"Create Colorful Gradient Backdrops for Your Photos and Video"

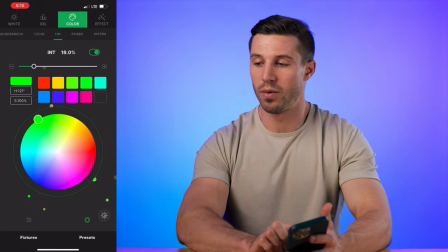And we'll bring this one maybe a little bit lighter. I don't want to go red there, just like that. Now our gradient is starting to change. We can even go to the one on our right and lighten it up just a smidge.
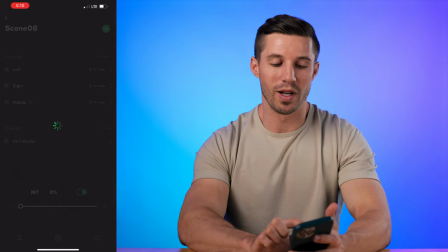Whoops, that's the wrong one. We can go to our one on the left. I'm doing this all backwards.
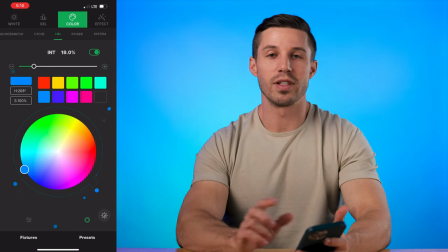Lighten it up just a smidge like that. And now we have ourselves a spot gradient, just like that.
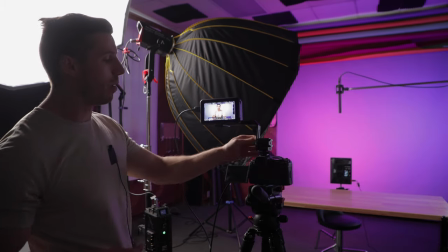Let's talk about my setup. Right now, I'm just rocking the R5 with the Canon 50 millimeter.
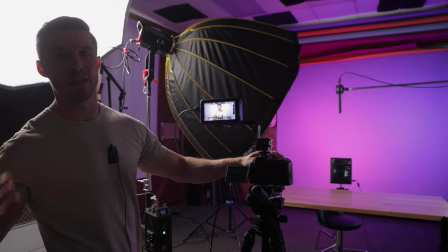And the reason why I'm doing the 50 is because that's what's going to the closest to the human eye and it's a very flattering focal length
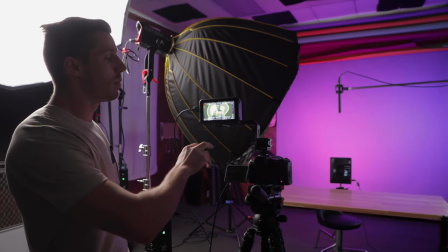for your face next i have a ninja on here and why i'm using the ninja is because i can use my colors and look at the ire
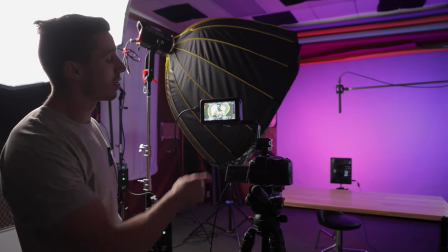chart to make sure that my lighting on my face in the background is correct and what i'm aiming for is the hottest spot on my face
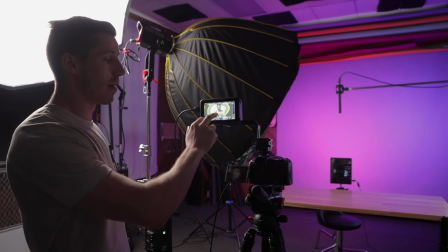is going to be anywhere from 59 to 77 which is going to have this gray right here and the reason for that is that your skin tone
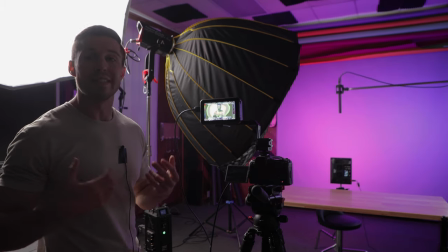should be typically around 70 IRE.
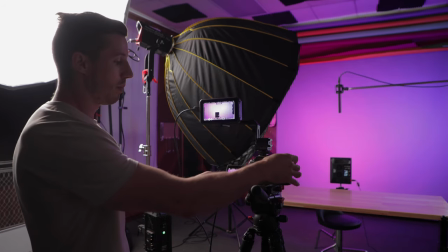Then the other things that I wanted to talk about are my settings right in here and I can just pop these up for you guys and right now I am at it was different sorry
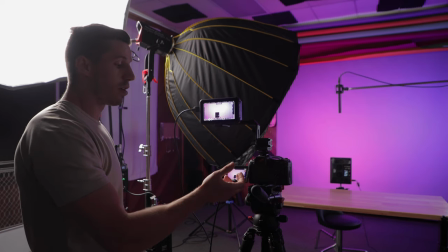I'm at a 3.5 at 1 50th at 320 ISO and I'm just shooting this at 4k and
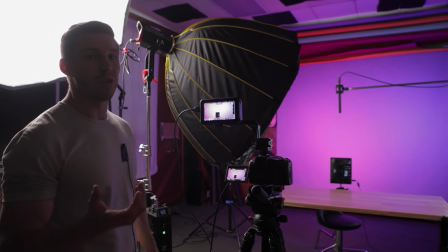I'm not doing C-log for this and the reason why is because when you can control your lights you don't need that many stops at dynamic range and
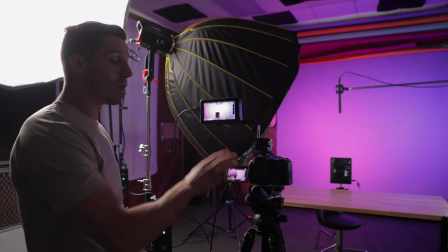since I so much control over this since it's in a studio i can do exactly what i want without having the hassle of color grading
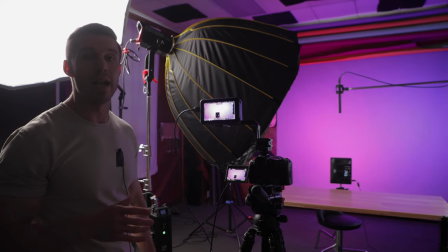but when i work with products and stuff like that i usually typically shoot in c log
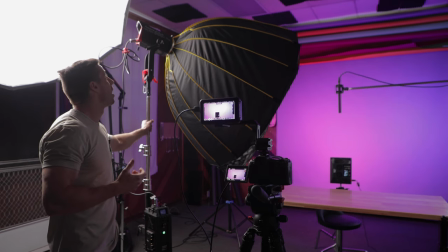next we have a 600 d over here you don't need that type of light and because this is way too powerful i have this at 0.006 so not even six percent point zero zero six just
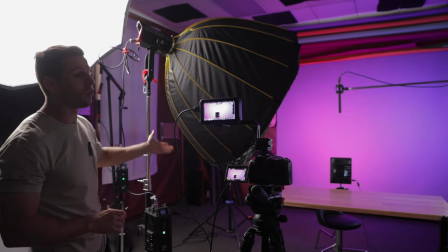for this and the reason why I have this light is for product videos for slow motion and I'm usually
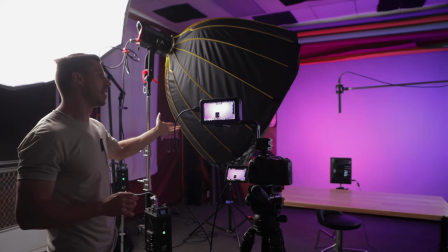having these have to be cranked up a lot higher for a lot of the videos and for this we don't need it at that that's why I say I'm saying you don't need that
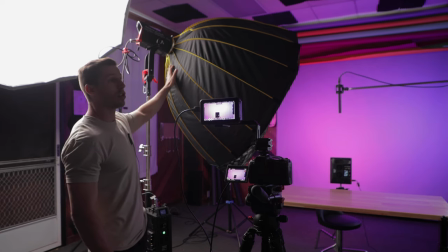kind of light and then I have a circular parabolic diffusion right on here and that's going to be my key light then on the other
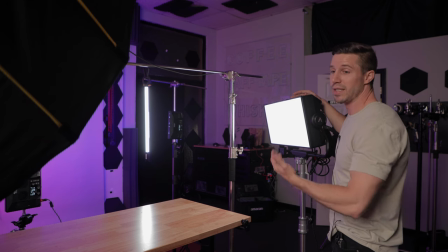side I have a Nova 600 again you don't need this powerful of a light really this is going to be or fill light and this is only at
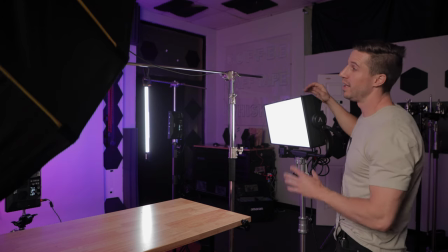0.02%. These are much too powerful for this. These are the only lights that I have for this because I use these for other scenarios.
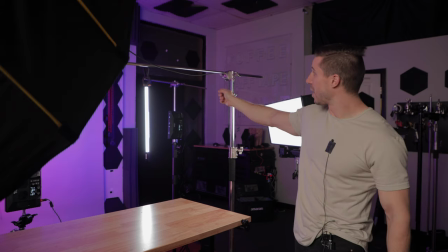And then lastly, I just have a tube light right there in the back, just an aperture tube light.
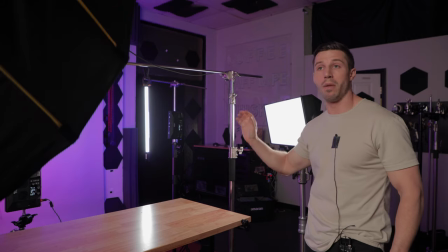And what that's doing is creating a nice rim on the background and that's it for my lighting setup.
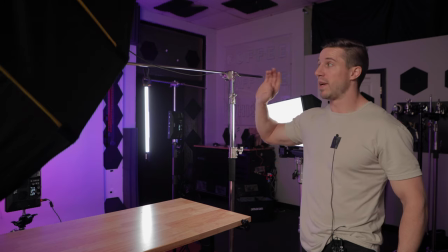I have my key, my fill and a rim. And then the rest of it is just for that background like I showed you guys earlier. Well, you guys, that is it for this tutorial. I promised you that it was going to be short, sweet, and simple because I want to do more of these. And this is such a powerful thing you can do. Even though it's super short, you can use this on your backdrops and make your videos or your photos just stand out and be so much more amazing. Please like, share, subscribe, and until next time.